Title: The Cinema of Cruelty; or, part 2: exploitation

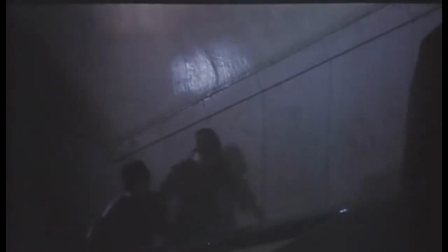(37:21)
This child is a recurring character in the movie, and Kawasaki coaxes one of the youth corps members to bring the child in.
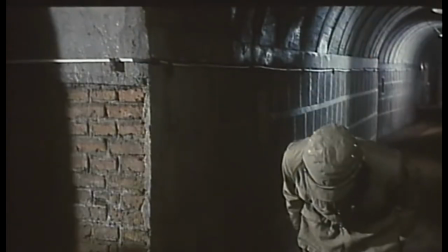(37:30)
That youth corps member is Ishikawa, And he convinces Ichikawa that no harm will come to the boy.
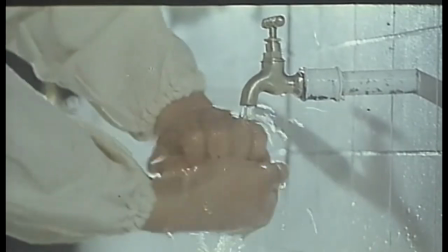(37:38)
The truth is of course that Kawasaki is offering this child to the doctors so they can put the child under,
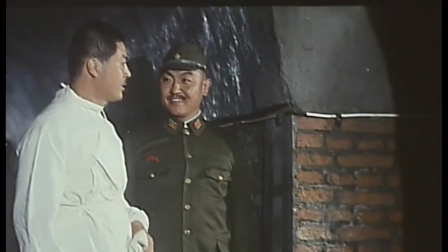(37:46)
cut him open and take some of his organs as a kind of medical trophy.
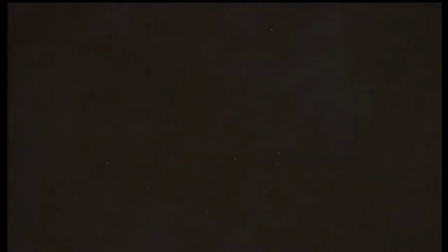(37:52)
All we hear in this scene is the work of the doctors and the beating of the child's heart.
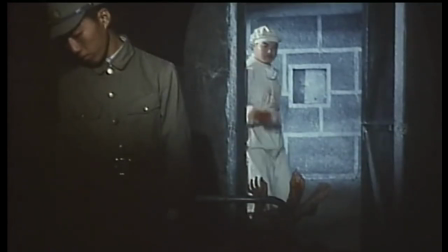(38:01)
The child is then dumped in the corpse wagon like so much refuse,
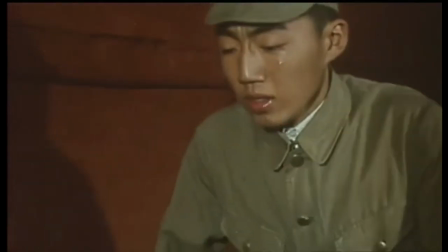(38:08)
and Ishikawa is made to wheel his butchered friend to the crematorium.
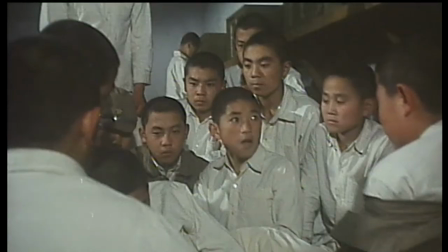(38:15)
This event is what truly tips Ishikawa over, and the whole youth corps stands behind him,
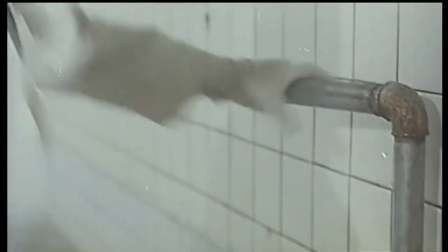(38:22)
and this leads to the scene previously mentioned where they band together,
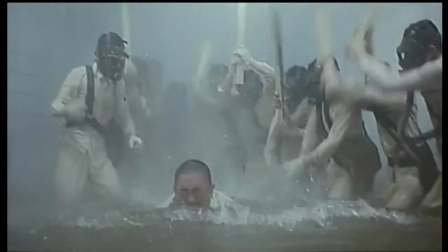(38:26)
ambush Kawasaki and beat the shit out of him the same way he made them beat the Maruta.
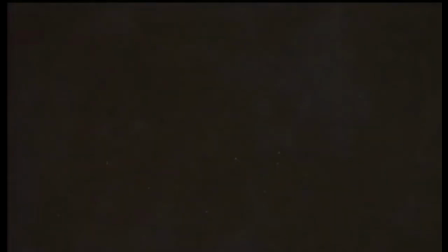(38:32)
But what we, the audience, have just seen, knowingly or not, is the actual autopsy of an actual child.
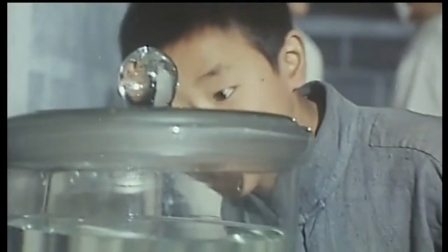(38:41)
It was a local boy who had died shortly before this scene was filmed.
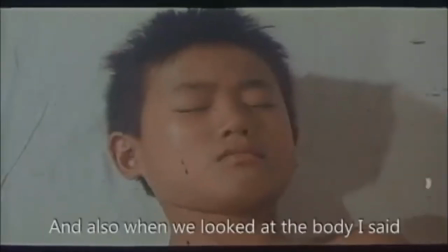(38:46)
Moo got permission by the parents to shoot the beginning of the autopsy.
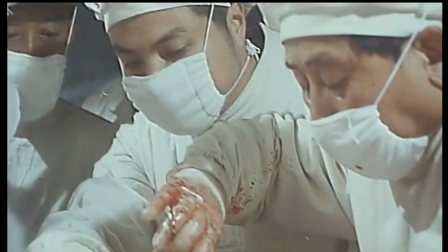(38:51)
What we see here are actual police coroners conducting an autopsy, wearing the actors costumes,
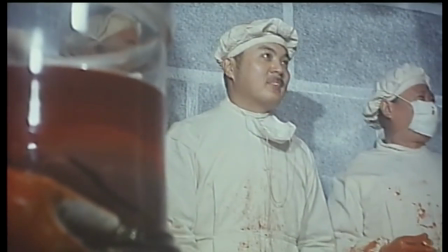(38:59)
and the close-ups of organs being removed were done using a pig. This, let's call it,
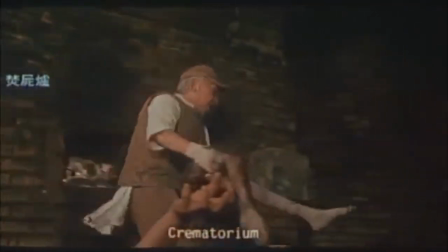(39:07)
approach to realism is admittedly upsetting, even morally or ethically sketchy.
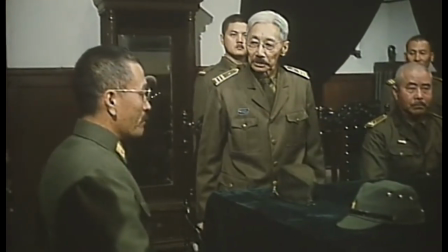(39:14)
But there is a part of me that is grateful for this film.
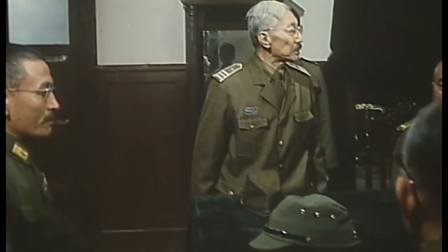(39:18)
Because as a film attempting to show us historical reality,
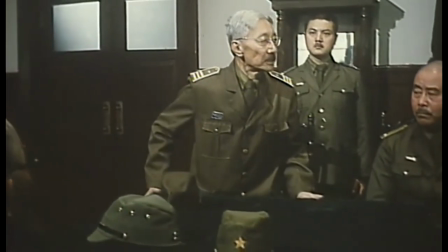(39:24)
Men Behind the Sun is tremendously successful in being a complete failure.
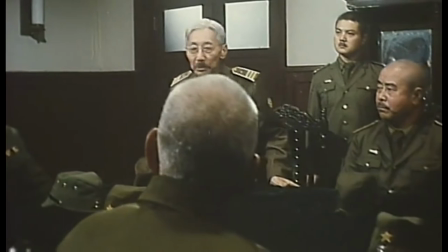(39:31)
And that's what's so horrifying about it.
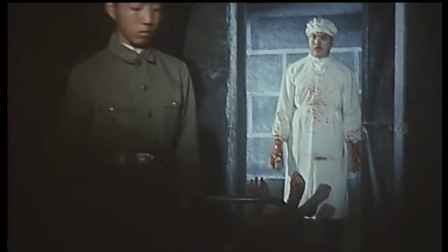(39:36)
The film truly shatters the boundaries of what could or should be put on film,
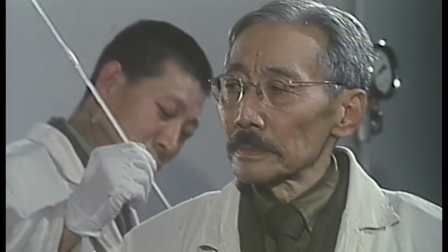(39:42)
and yet what we see in the film is extremely mild in
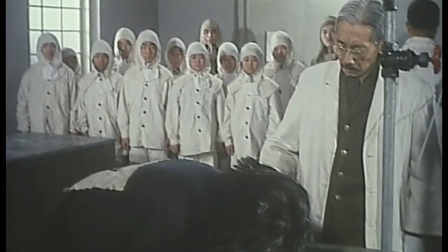(39:46)
comparison to what was actually done by the BW research units.
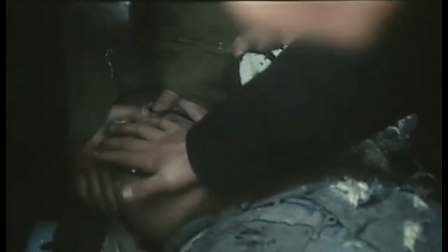(39:53)
In Men Behind the Sun,
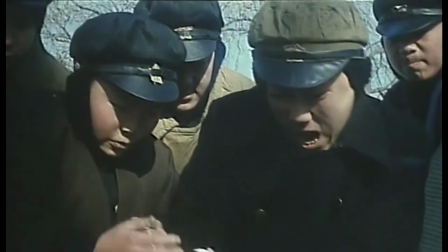(39:55)
the gore and violence shown serves many different purposes in the film and often at the same time.
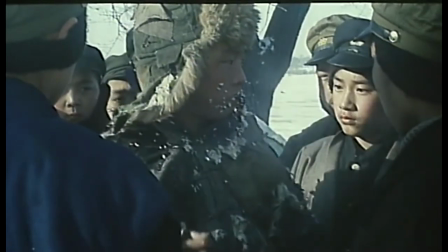(40:03)
The violence never exists just for the sake of it.
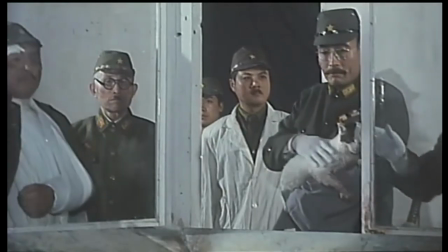(40:06)
The scene wherein a cat is eaten by mice shows us the strange cruelty of Ishii,
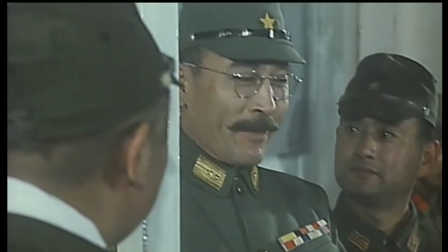(40:12)
as well as his philosophy concerning Unit 731.
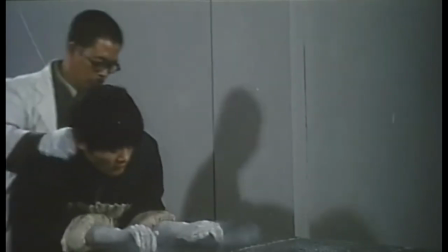(40:17)
The freezing scenes show us the tedious routine of the experiments,
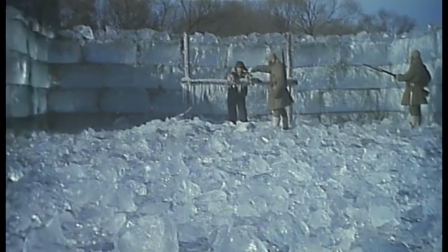(40:23)
the detached way doctors and soldiers treat their victims, and we also see how the youth corps are desensitized.
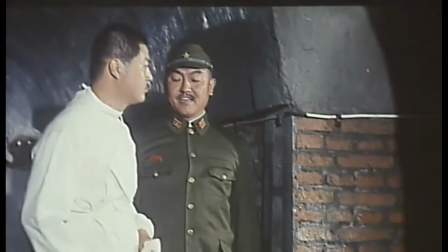(40:32)
The vivisection of the child is a tipping point in the film. The lead-up to it,
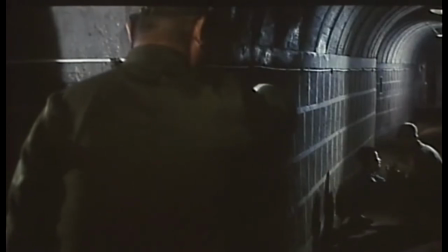(40:37)
the scene itself and its aftermath gives us a disturbingly
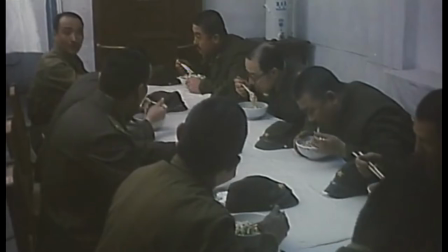(40:42)
intimate insight into the beliefs and attitudes of the researchers.
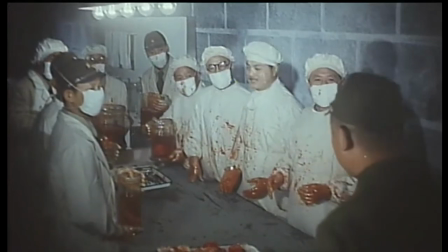(40:47)
The boys club nature of the clique of superiors at the facility.
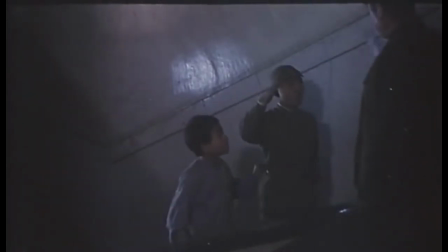(40:53)
We also see how loyal to his superiors Ishikawa is and how he is crushed by what he has done.
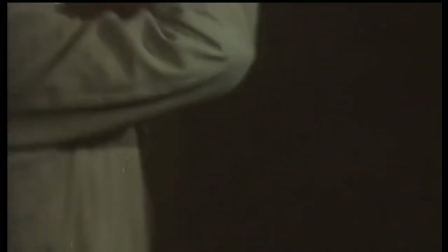(41:00)
This whole part of the film also immediately leads
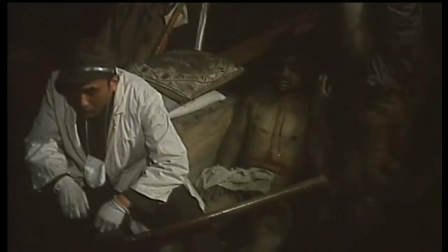(41:05)
us into seeing the reluctant soldier completely losing his grip,
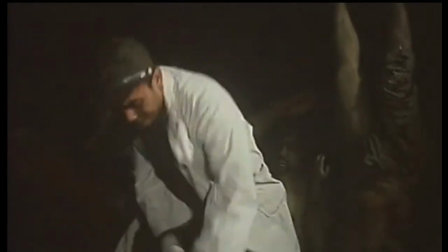(41:10)
mirroring Ishikawa's emotional development.
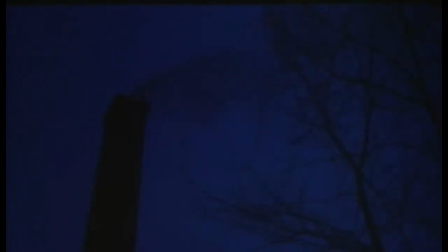(41:15)
Another example of this is the recurring character of the cremator.